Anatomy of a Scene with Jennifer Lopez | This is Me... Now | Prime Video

Hi, I'm Jennifer Lopez and we're gonna talk about some of the scenes from my new music and visual experience, This Is Me Now.
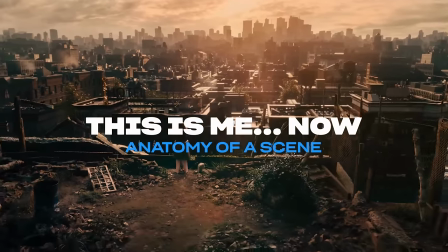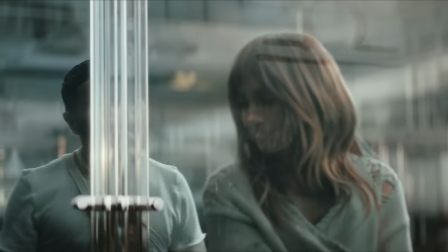What you looking for? It's not out there.
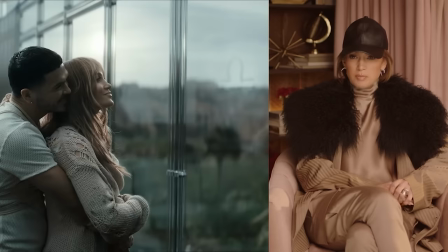So we had Gilbert come and play the rebound guy and that's me painting Libra there.
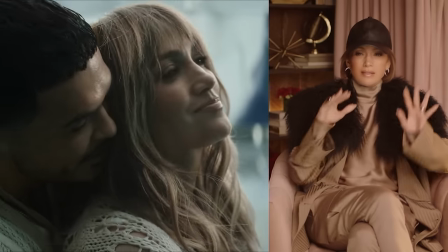We really had a lot of discussion on what sign to put. We didn't want anybody to think it was anyone specific, so we picked Libra.
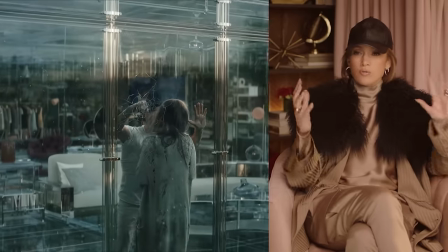You see it's like a whole glass house,
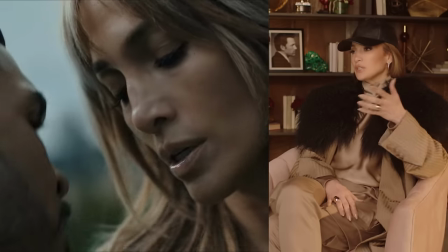because the whole idea was that when you are in a rebound kind of relationship that you're living in a glass house, and it can break at any minute,
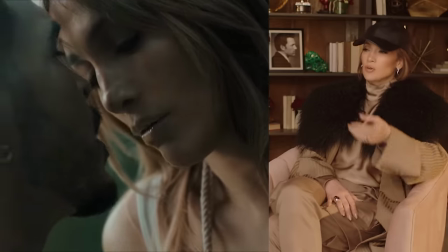doesn't have a good foundation. You haven't been on your own long enough to get back to who you are.
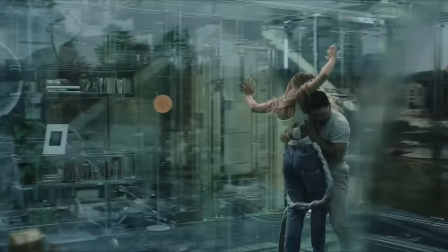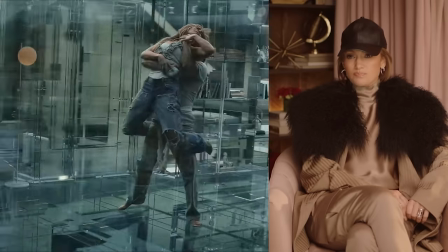And this string part that comes in is obviously kind of like
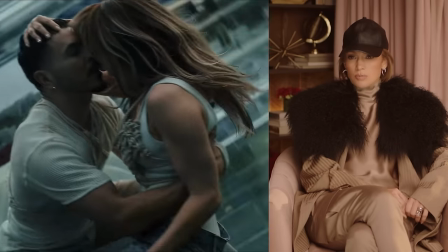a metaphor for toxic relationships and how you keep trying to get away from each other,
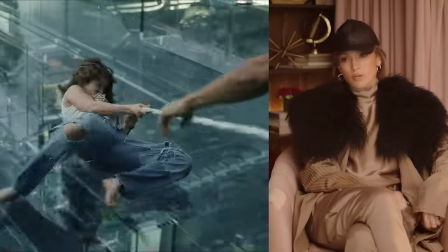but you're tethered in this kind of dysfunctional way and you keep snapping back together and
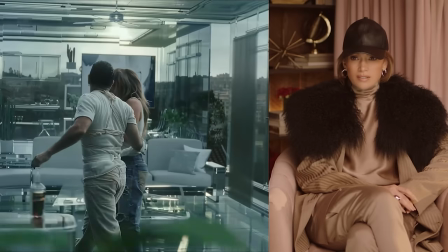back and forth until you somehow can break it.
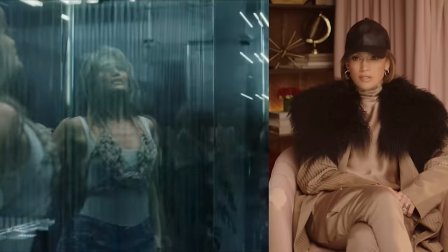And this is where she kind of has to face herself, realize that she kind of has to hit rock bottom there.
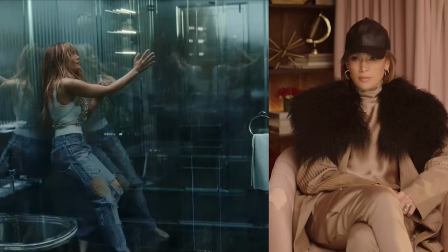There's many times when I found myself in the bathroom in a similar situation, wondering, like, what am I doing with my life?
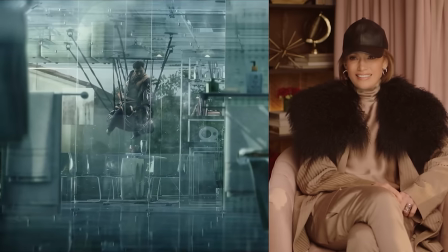I think a lot of us have had that moment. Until you just can't do it anymore.
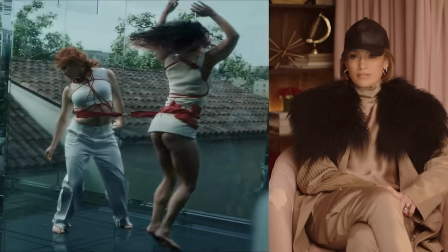And the whole thing starts falling apart.
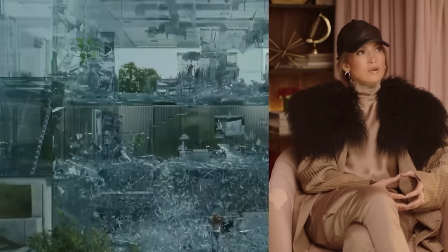Filming the scene, it was funny. This part of the movie was, for me,
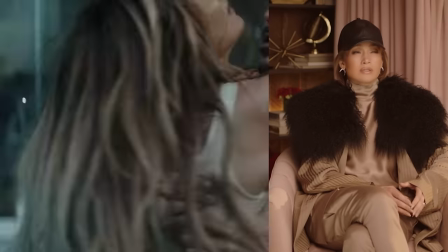it's like things that I hadn't looked at for almost ever. and kind of looking at them and acknowledging them and saying,
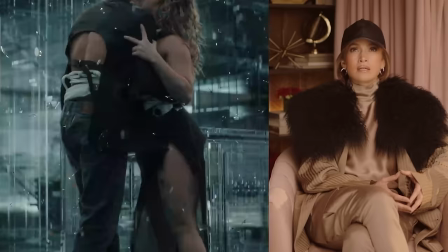yeah, that happened and that hurt and I don't ever want to be there again.
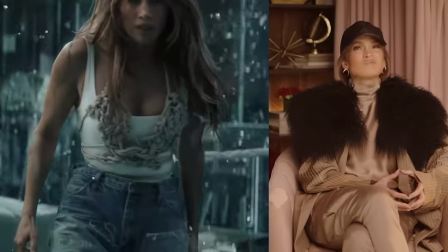And so to film it was really kind of, it was kind of a cathartic experience in a way. It was definitely good to have toxic relationships be represented in the story of kind of hopeless romantics because I think it's very real that in trying to find love outside yourself all the time, you get into situations where, you know, are not the healthiest for you in search of something that you want so badly.
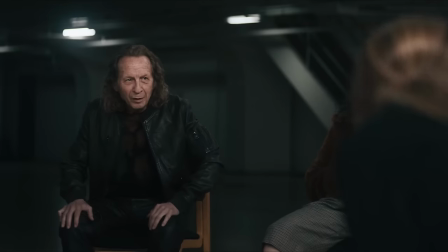Thanks for joining us. Well, we have a new face tonight. So this is Broken Like Me.
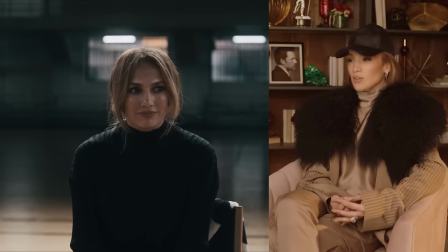We wanted to do a Love Addicts Anonymous meeting because I think every hopeless romantic at some point in their life thinks maybe they're a love addict,
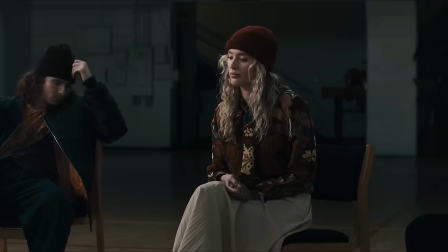or your friends do anyway.
When I was little, I used to share a room with my sister,
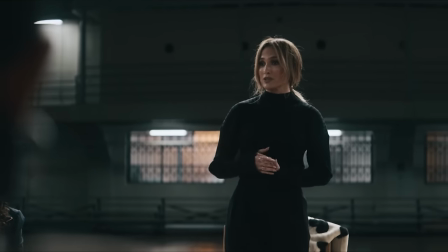and I used to be so jealous of her because she used to sleep so peacefully like a rock.
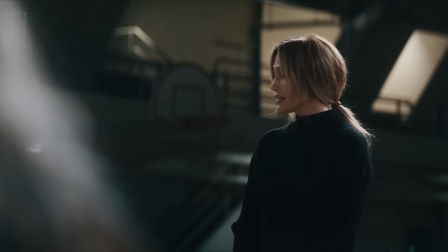And I just used to lie there awake thinking, how does anybody sleep that way?
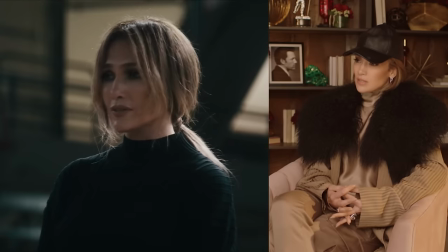I wrote this little speech.
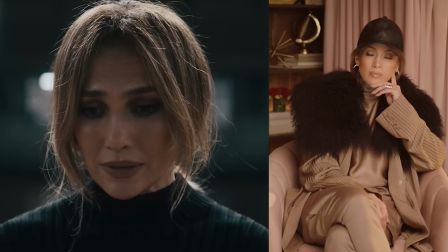I remembered something my son had said to me when he was a baby about how his heart never went to sleep and how he had trouble sleeping.
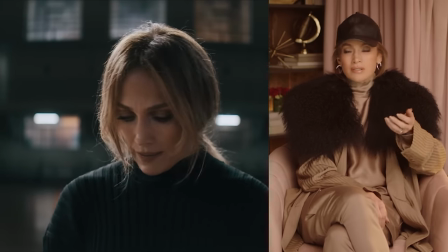And I remembered being little and not being able to sleep and wondering, you know,
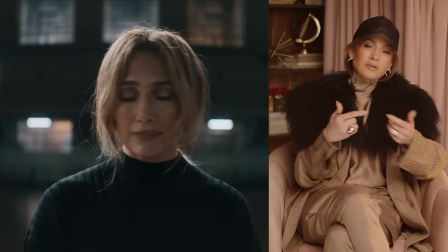if there was some correlation that I could write here about being a hopeless romantic and your heart not being able to ever rest.
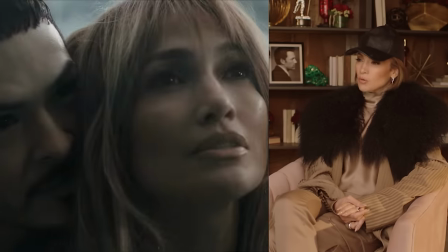I felt like it hit the right notes for the character at this point in time.
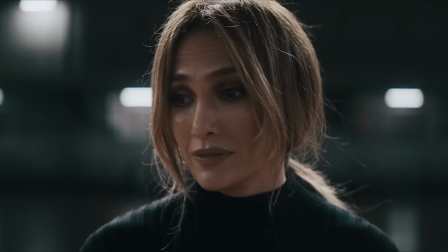So here I am. Ten years and three divorces later.
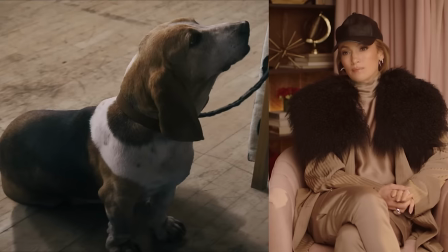I let that shot sit in editing. and then the awkward laugh.
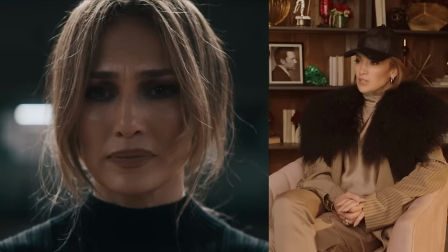There's a little bit of shame you see in her voice there.
But now I think.
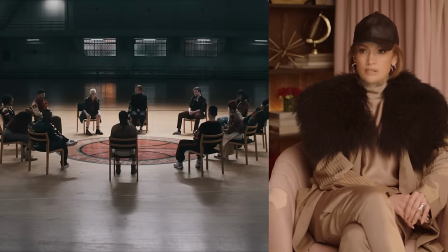And it kind of hits her like a ton of bricks. There was nobody else that was broken.
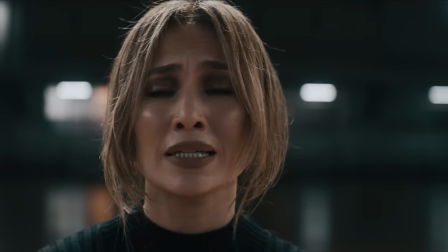It was just her.
And I tried to be honest, but it made me feel weak.
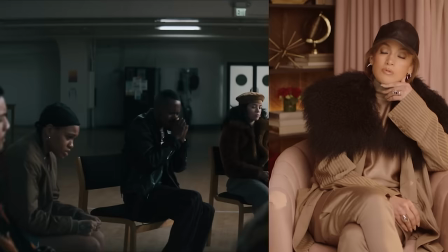It brings me to my knees.
There was so much good choreography here to Sandra.
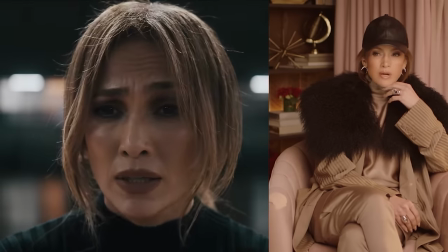choreographed this and I remember when I watched the first time I was like I can't do that
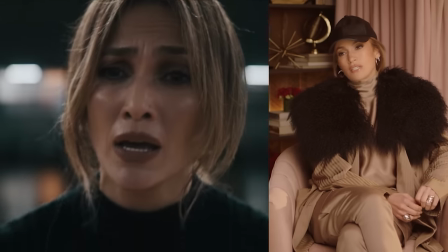I've never danced contemporary in my life she was like yes you can and you're going to I was
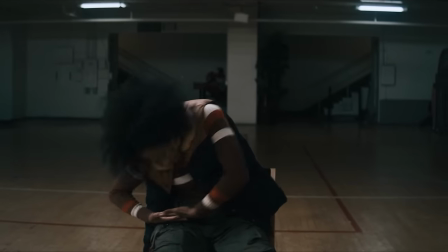like oh s**t two babies at home mama had to be
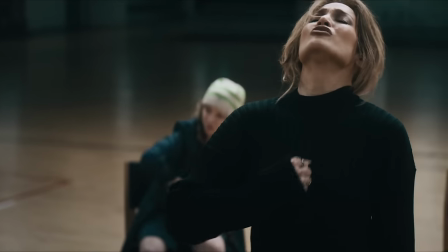strong in a battle for love in
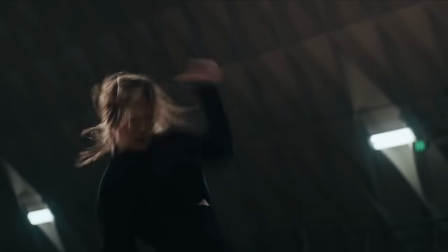a war of my own And I tried to be honest And I love some of the choreography.
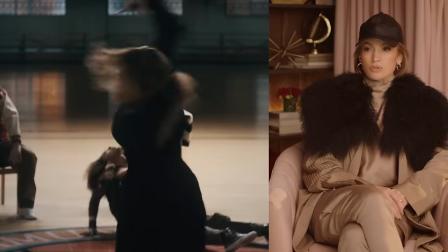It felt slightly out of control. But then there was this beautiful uniformity.
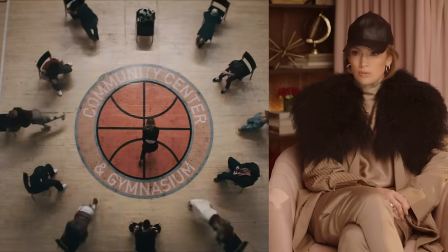And you can see in some of the shots, everybody's so in sync, but in their own kind of pain.
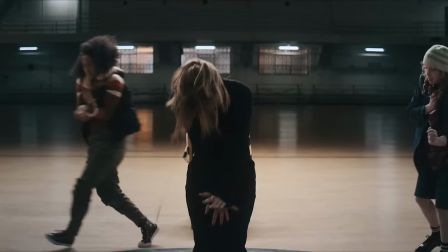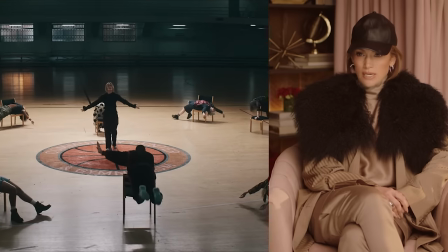And I love this pose right here. This is what I call the this is me now pose. It's like, this is who I am.
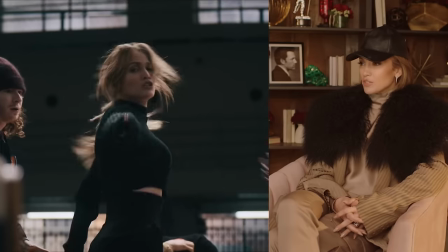And at the end, I love, they were like, do you want to fix your hair? I was like, no, I want it to be crazy.
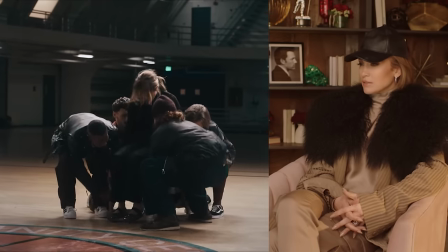I want it to feel like just what it says, that she's broken and she knows it.
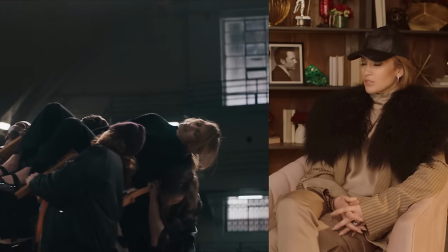She's a mess and she needs to do something about it.
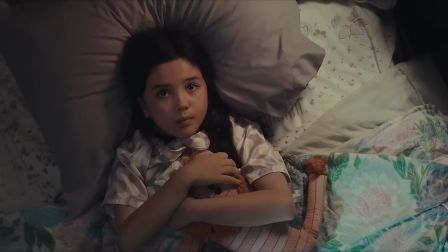It was actually a really beautiful day of filming. I don't know, it just felt very right. Like this was a part of the story that I had never really admitted to anybody in the world, myself I actually recognize that there's a part of me that has been broken or that is broken and it was a very vulnerable thing but it was also there's like there's a strength in kind of just revealing the truth and having nothing to hide instead of trying to kind of always put up airs of being like perfect and I have it all together and everything's fine it's like no actually it's been really hard this has been a really hard journey my personal life and uh it was a different way of kind of expressing that you have to have the moment where you realize that the only person who can fix you is you so
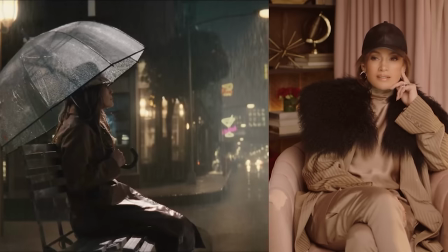this is the kind of our dancing in the rain scene i think people are liking it to singing in the rain but really it's a dancing in the rain scene because
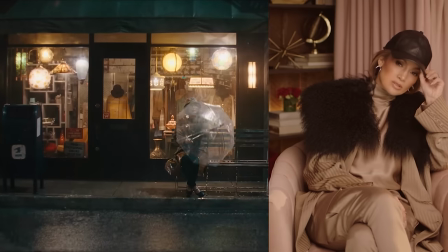one of those phrases that I always loved was, you have to learn how to dance in the rain.
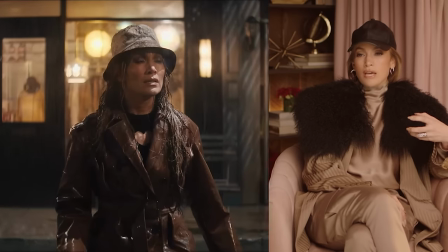She's kind of gotten to a place in the film where she's okay being on her own, and then the hummingbird shows up and tells her,
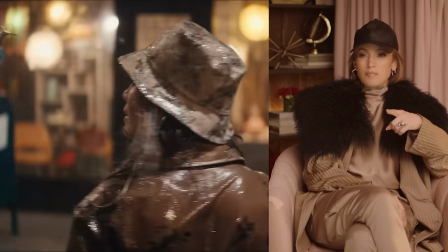don't give up. Don't give up on love.
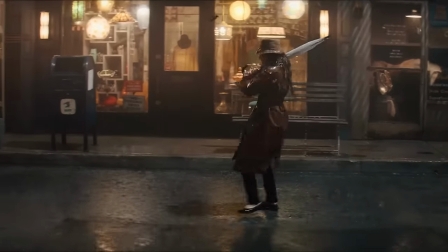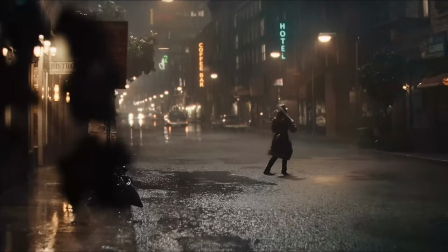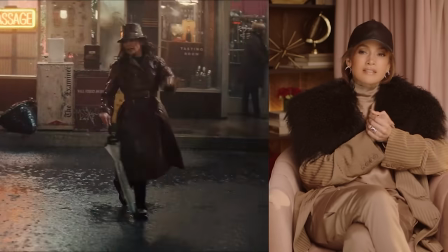This scene originally wasn't at the end of the film. We intended it to be right after Broken Like Me,
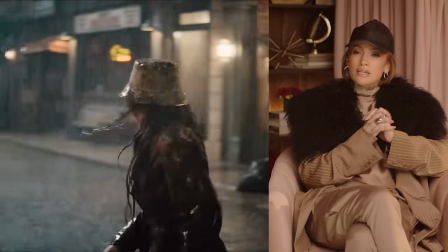And then we went back and looked at it, and I was like, it was so happy that it felt like the end of the movie.
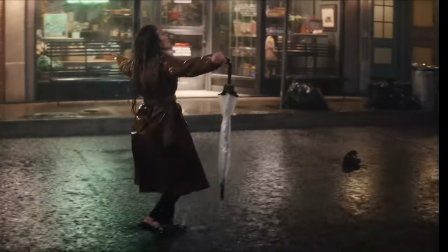You really felt like there was a washing away of all the past things that had happened and all of the stuff she'd been through.
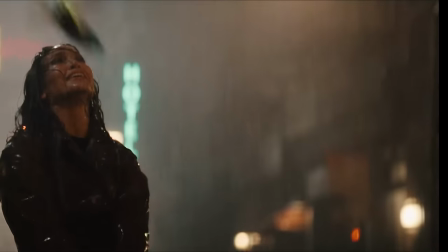And she learned that life is not all hearts and flowers and fairy tales, and like she said, but that there's something beautiful about being able to dance when it's raining.
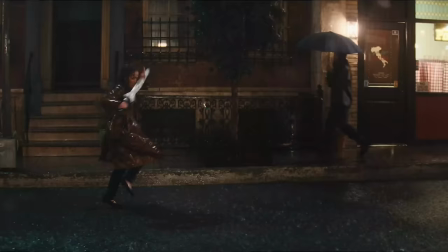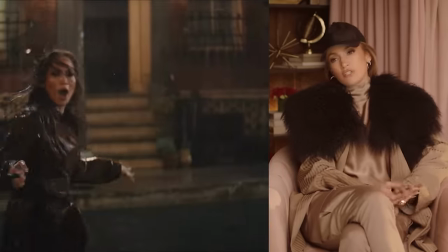the worst scene to shoot it was obviously freezing cold water and just for it to show like that
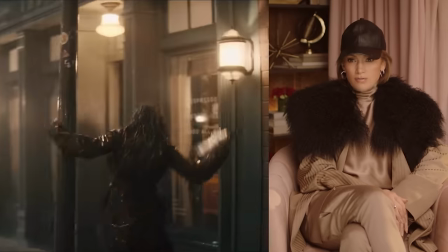it was like buckets it was so heavy the water that i could barely at times move my legs